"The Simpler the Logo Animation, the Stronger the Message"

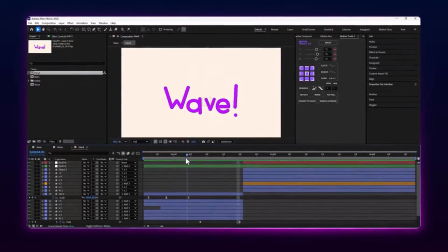And there's a very subtle detail here regarding the letter V. Before that point,
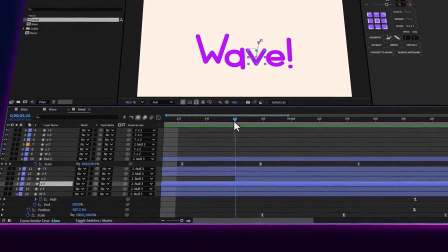the letter V is just one single layer, but further ahead, to turn the V into two of the hand's fingers,
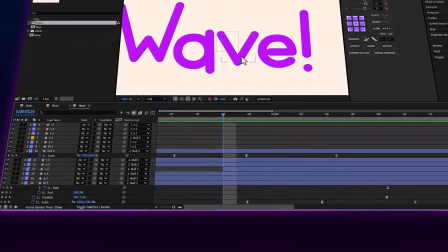we have to separate its lines from each other. To do this, I went ahead and duplicated my layer.
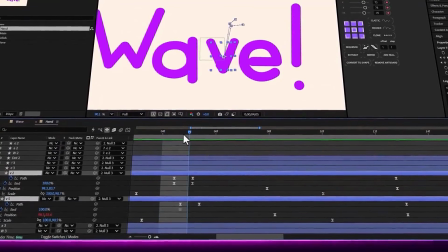Then, at a specific second right here, I keyframed the path parameter so that over the course of just one frame,
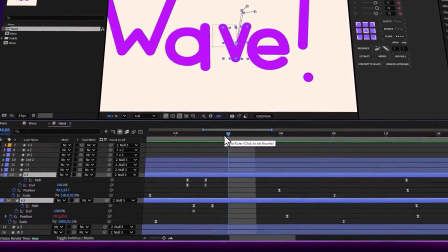each of these layers turns into one of the lines making up the V. If I just turn one off,
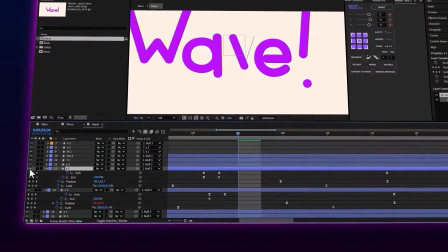you'll see that this is done easily, and because it happens in a fraction of a second,
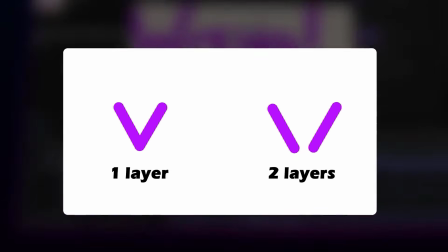the audience won't notice the change, and during the overall animation of that V at the speed it's going,
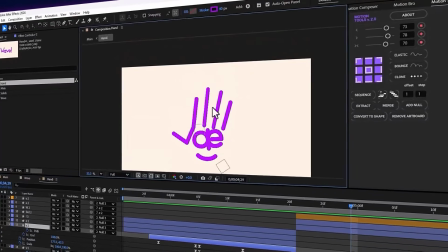it happens seamlessly, without the viewer noticing a thing, so this trick can really help you out.
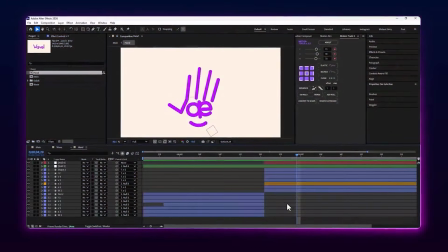Let's move to the end of our work, animating the waving hand.
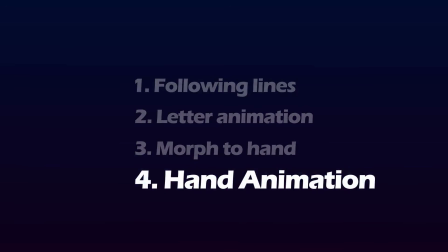The important thing for starting this animation is that we went ahead and split the rest of the layers,
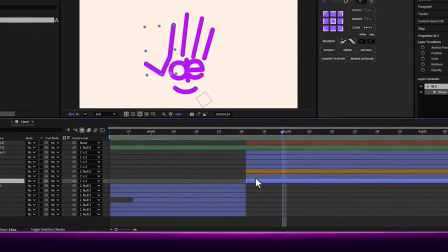totally clearing out their previous animations so that in its current state,
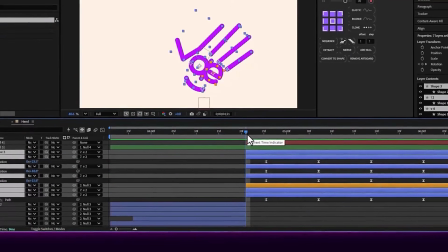it can take on newer animations with the old keyframes wiped out, since we don't need them anymore. And this helps our workflow progress in a cleaner and simpler way.
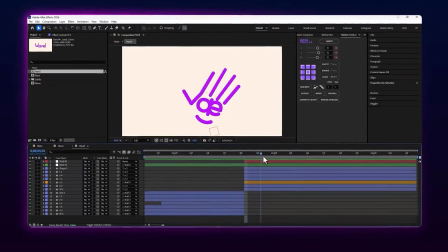As you know, animating a waving hand is very simple and is done using just rotation,
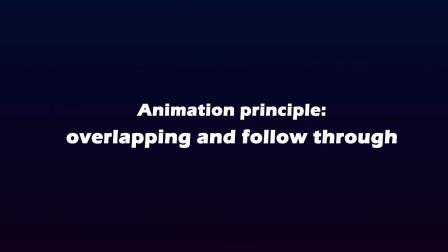but the key point here is using the principles of overlapping action and follow-through.
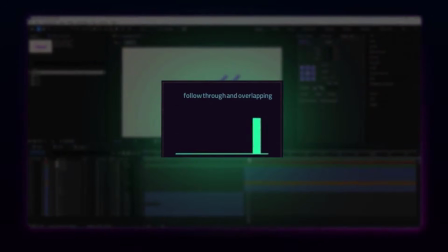This principle helps our fingers rotate with a slight time offset relative to the main hand.
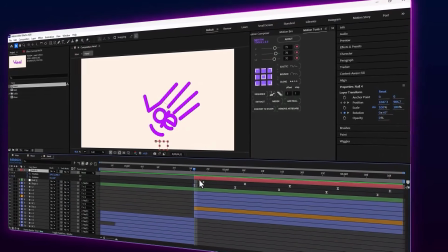I'm using another null object here, and as you can see,
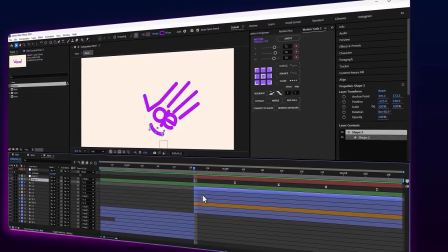if we only consider the rotation parameter here and activate the rotation parameter for the other fingers as well,
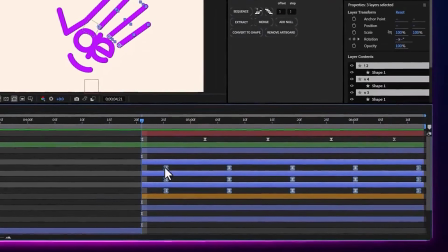the rotation ranges are identical. If I reset their offsets to normal here, you'll notice that their range of motion is completely identical. But we went in and just by creating a short delay between the fingers and the main movement,
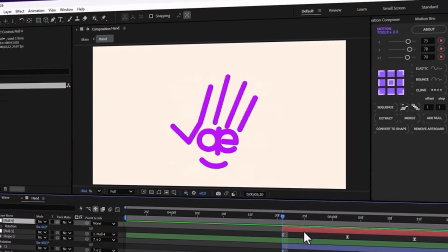created a much more appealing rotation that causes our fingers to drag a bit behind during the turn,
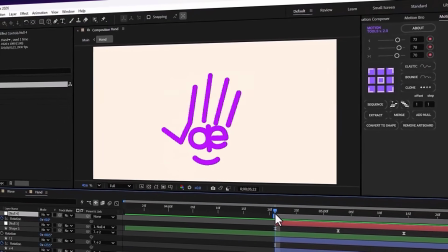making our animation look way more professional.
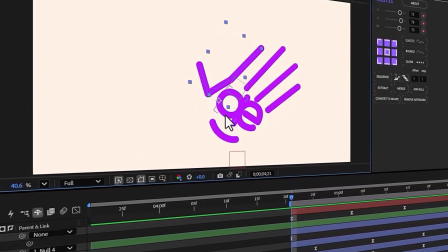Of course, it's worth mentioning that the thumb and index finger, which used to be the letter W,
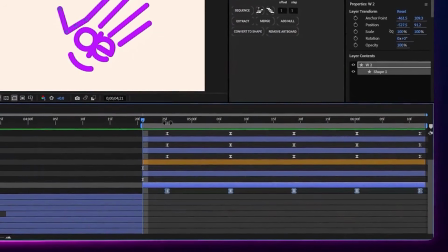can't be modified with rotation, so we animated it by moving its path.
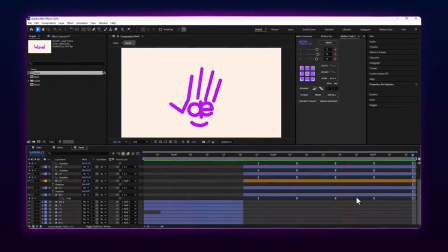And as you can see, this became our final result, transforming the word wave into a waving hand animation.
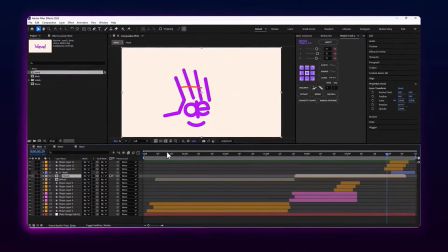Now, pay close attention to the absolute final output.
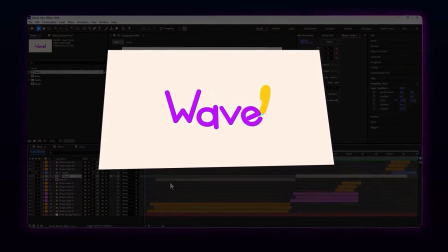There are no lighting effects, particles, or unnecessary clutter in the scene. All the focus is on animating wave and its connection to transforming into a hand that's waving.
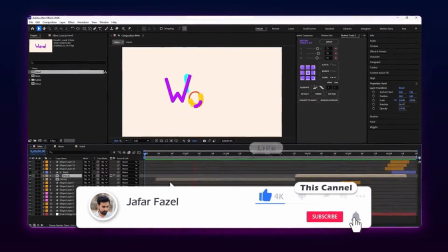A professional motion designer isn't someone who clutters up an animation,
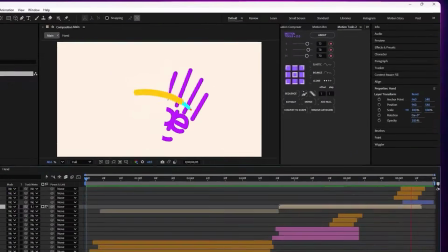but someone who knows exactly why they're moving every single keyframe.
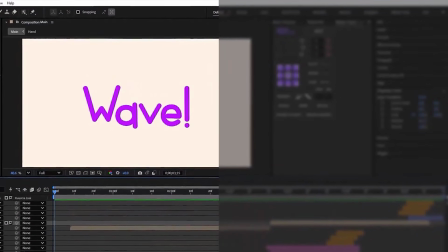Make sure to practice this project so you get the hang of it. I showed you the workflow in this video, but if you want a step-by-step, hands-on guide on how to create a logo motion, click right now on the video that just popped up on your screen so you can fully master the ins and outs of it in After Effects.
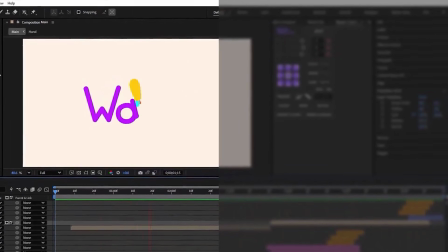Until the next video, see ya.